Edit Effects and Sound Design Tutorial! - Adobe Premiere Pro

There was a motorbike and I didn't have any sound a of a motorbike So what
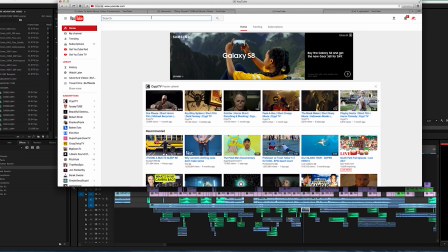I did is I went to YouTube and I typed in Vespa sound effect and
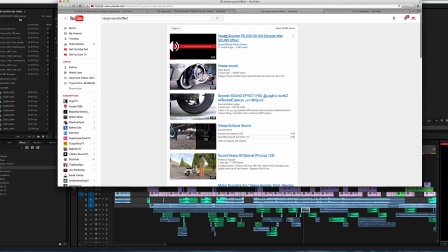and then look at all these things that pop up Voodoo Vespa sound Vespa scooter scooter sound effect Vespa exhaust sound the list goes
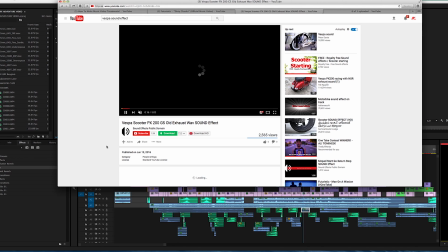on and so I just I think I selected this top one actually and I have a plug-in via my web browser that allows me to straight
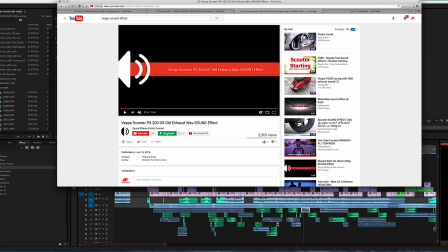download the video file so if you can find this plug-in makes downloading videos and sounds from YouTube very very easy if not you would just copy this link and go to like a YouTube converter website and just download the file but there are YouTube channels that put thousands
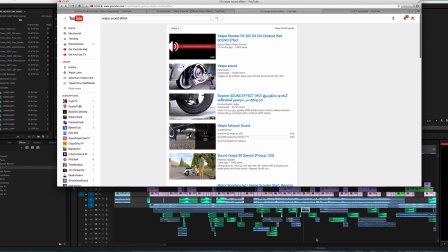of sounds and sound effects you can find any sound effects in the world on YouTube and so the majority of all these sounds are from YouTube I think this clip
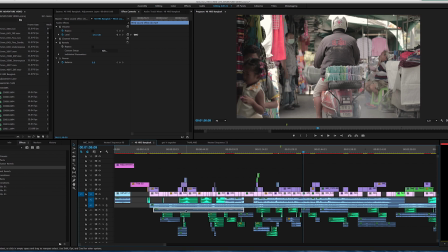right here is the wind whoosh sound effect it's just a I think like a five minute clip of wind blowing pulled that from YouTube here's one of I think city noise pulled that from YouTube so you can go
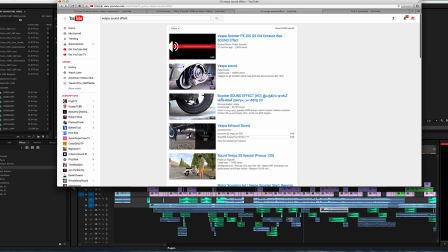find any sound effects you want on YouTube and download them and put them into your project there's channels up there for this specific reason when you're talking dealing with sound effects you obviously want to put sound effects that bring those
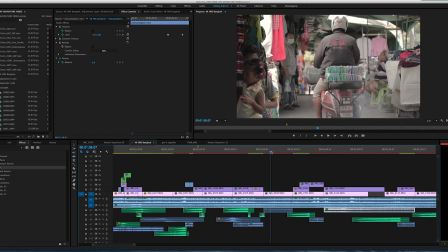images to life so for example I have a scooter scootering away from me so I put this scooter sound effects it's not going very fast so I chose a moment where in the sound effect it's not blazing speed it's just kind of purring along and as the scooter moves away from me
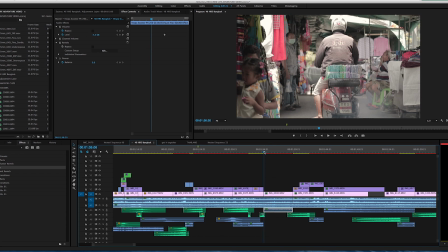I actually keyframe this sound effect to get quieter so it starts out louder here and then by the end of the clip it gets a little quieter here so again think critically when you're dealing with your sounds like what is the clip about what's happening in the clip and adjust your sounds and pick sounds that will enhance that image so again sound effects I'm trying not to go into too much detail here trying to make it very brief but get the point across of how to find your sounds and how to edit your sounds and how I personally do it so again reverb to all my clips on moment where
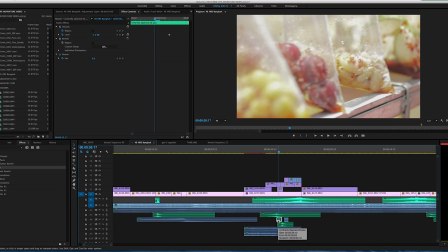there's transitions I use whooshes and different effects like an umbrella opening or something to kind of give these punchier sounds and then in the background I have background noise like city noise playing in the background I have some Chinese
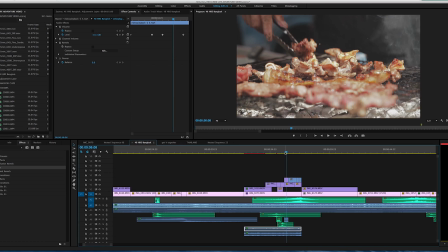low low Chinese music playing because this was Chinatown so this whole
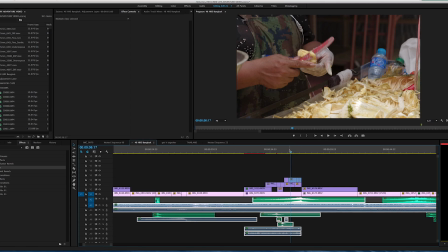section right here for these little transitions and clips are very sound heavy and you can see that throughout my project as well over here especially
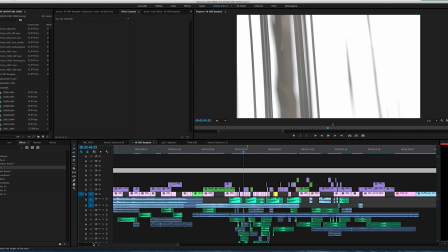this section so you notice right here is where the most kind of quick chops and edits in the entire video are so as a result i have lots of sound effects of whooshes and different um you know umbrella opening whooshes uh delays motorcycles sounds cities
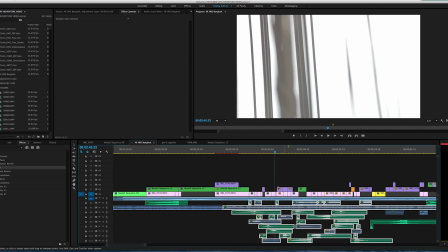this is where the effects sound effects heaviest portion of the video is because there's so many quick different clips and for each clip i either have a sound effect or i have some transition into the next clip and you can see this little section here so